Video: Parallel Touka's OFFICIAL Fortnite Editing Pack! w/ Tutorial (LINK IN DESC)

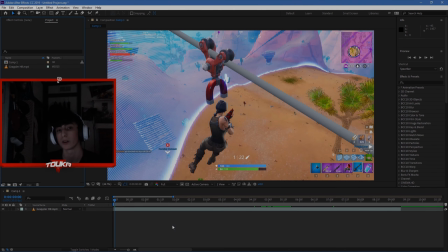going on, guys? This is Leland or Touka here, and I'm here to bring you my editing pack.
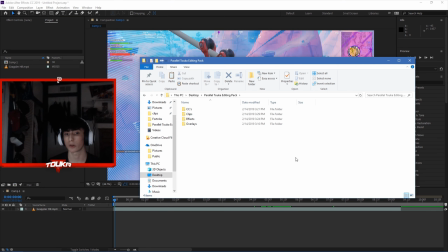So recently I've been getting a lot of requests to make an editing pack, so I thought I'd go ahead and do it and throw it up here for everyone. In this editing pack I got a few color corrections from a few videos I did a while ago. I have some good clips to edit in here.
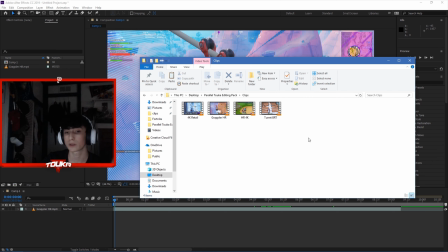If anyone wants some clips to edit, if you guys don't have good quality clips, they're all 1080p, 60 FPS, you know, all good stuff. And I have also some effects that I commonly use over here.
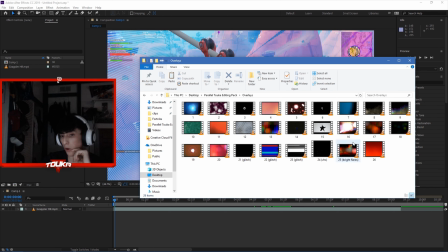And I also put in some overlays. These are some that I use every once in a while. I don't use all of them per se, but I thought I'd throw them in there anyway. They're kind of just sitting on my computer, and everyone's always been asking me about them,
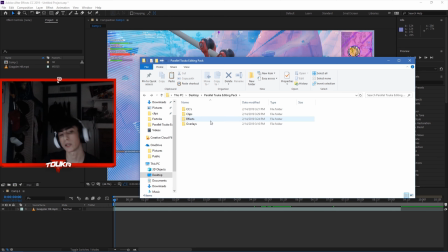so I thought I'd put them in there. And so today I thought I'd just kind of use this as like a tutorial video, how to use the effects. This is for more people that want to get into editing. Obviously, the people that understand the basics, on how to use After Effects, how to edit, all this type of stuff.
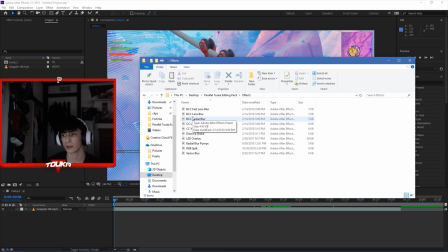Similarly for you, it's more people that want to get into editing, and all that type of stuff. I just want to show everyone how to use these and such. So I have a clip in here.
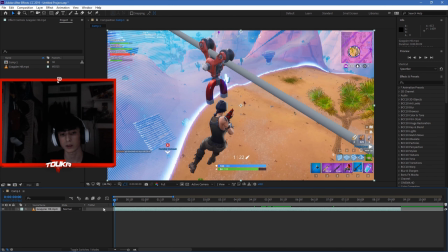This is Faria's clip. So I'm just gonna make an adjustment layer, and let's see. We'll just start out with the first one. DESC fast lens blur.
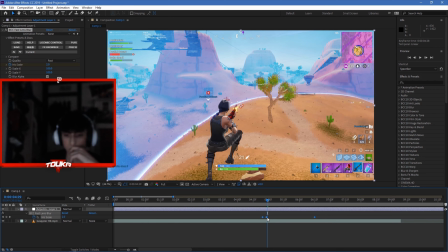Now this is like a quick little blur to put on the screen, kind of like unfocus. Not much, but I kind of use it on like a soft beat.
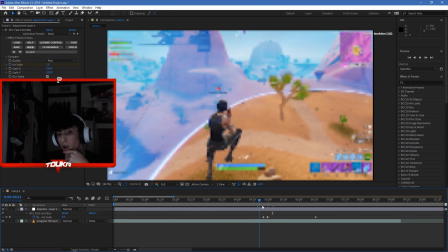Like if I'm kind of like transitioning from maybe like a clip to a cinematic, I might throw this on there or something like that.
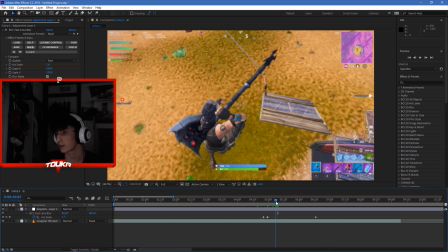Maybe if I'm going from overlay to the next clip, just whatever you find it suits it.
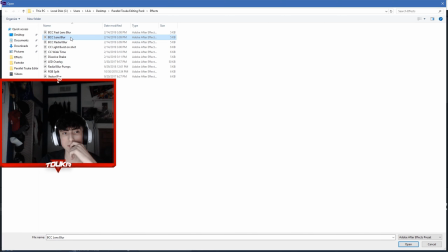And the next one we got DESC lens blur. Now this is a normal effect.
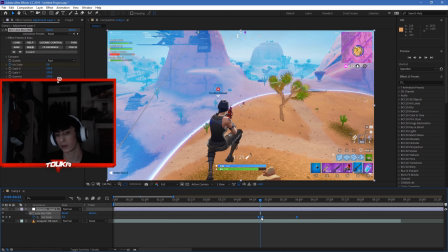I usually use it on like the shot, like a shot impact, kind of like right here. Might throw it right there. Alright, so this is just radial blur. It's a quick little radial blur thing.
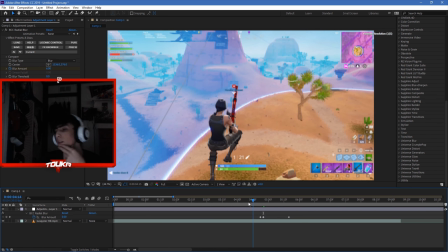I kind of use this mainly on like when someone's getting rocket rided.
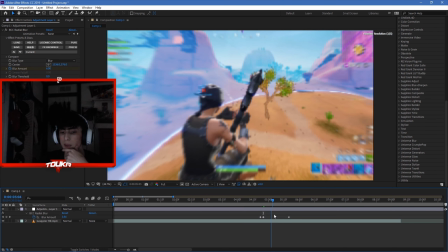I kind of put this as impact when he gets on the rocket ride.
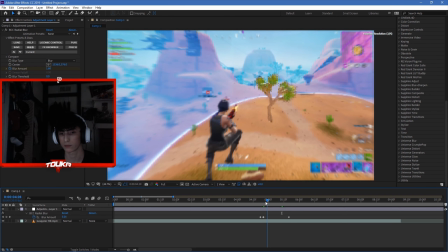Obviously you'd want to throw something more onto it to kind of soften the blow up, maybe put a little bit of blur on it,
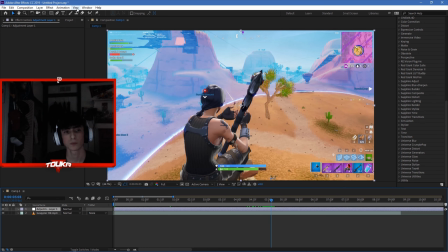or just something to make the radial blur less prominent on it.
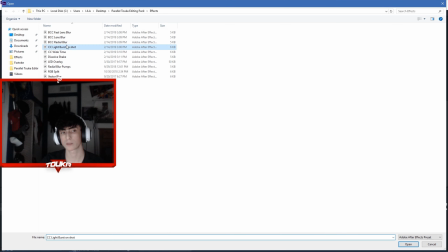Obviously these are just like random presets. These aren't like for every situation, obviously.
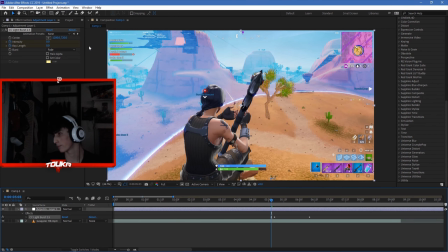You kind of gotta mess with them a little bit to see what you can do with it. And so this one I have CC light burst.
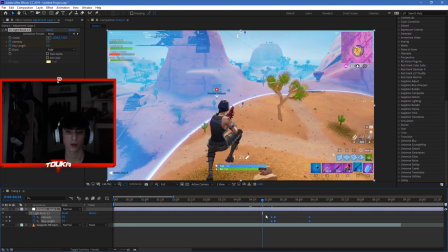Again, this is kind of like radial blur a little bit, but it also has like
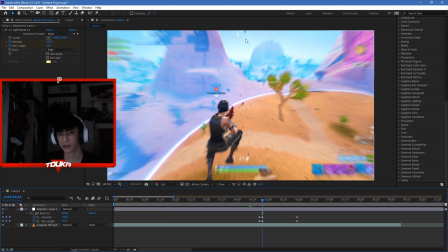a glow factor to it, where it kind of brightens the screen a little bit.
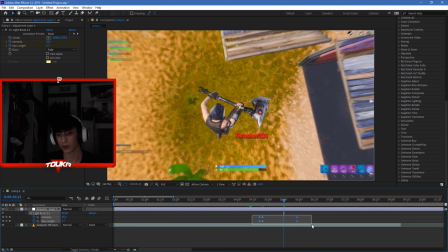So you can use this maybe on the impact of the gunshot, or when the final screen pops up.
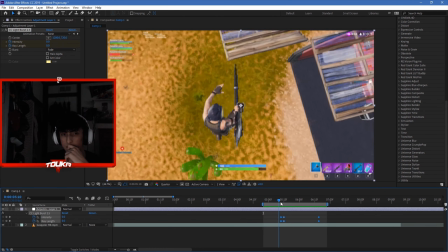Maybe you could put it here, so you kind of like brightens the screen a little bit, blurs up the sides.
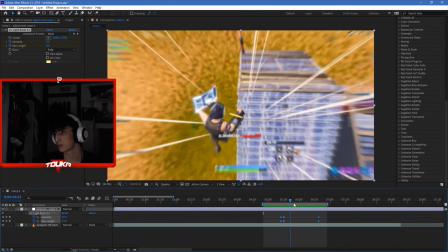So it's kind of like radial blur, but just have more impact to it.
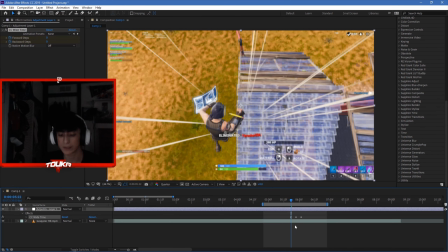And so on this next one, this is CC wide time. I use this.
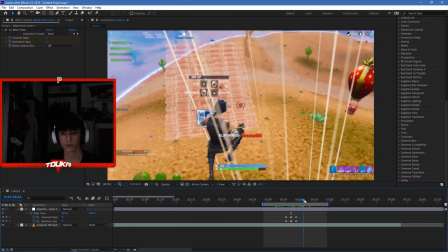I'm going to show an example on screen of where I use this type of effect.
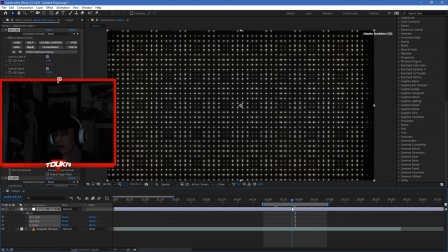Alright, so on this one I got it's like an LED overlay. You probably wouldn't want to put it on the clip.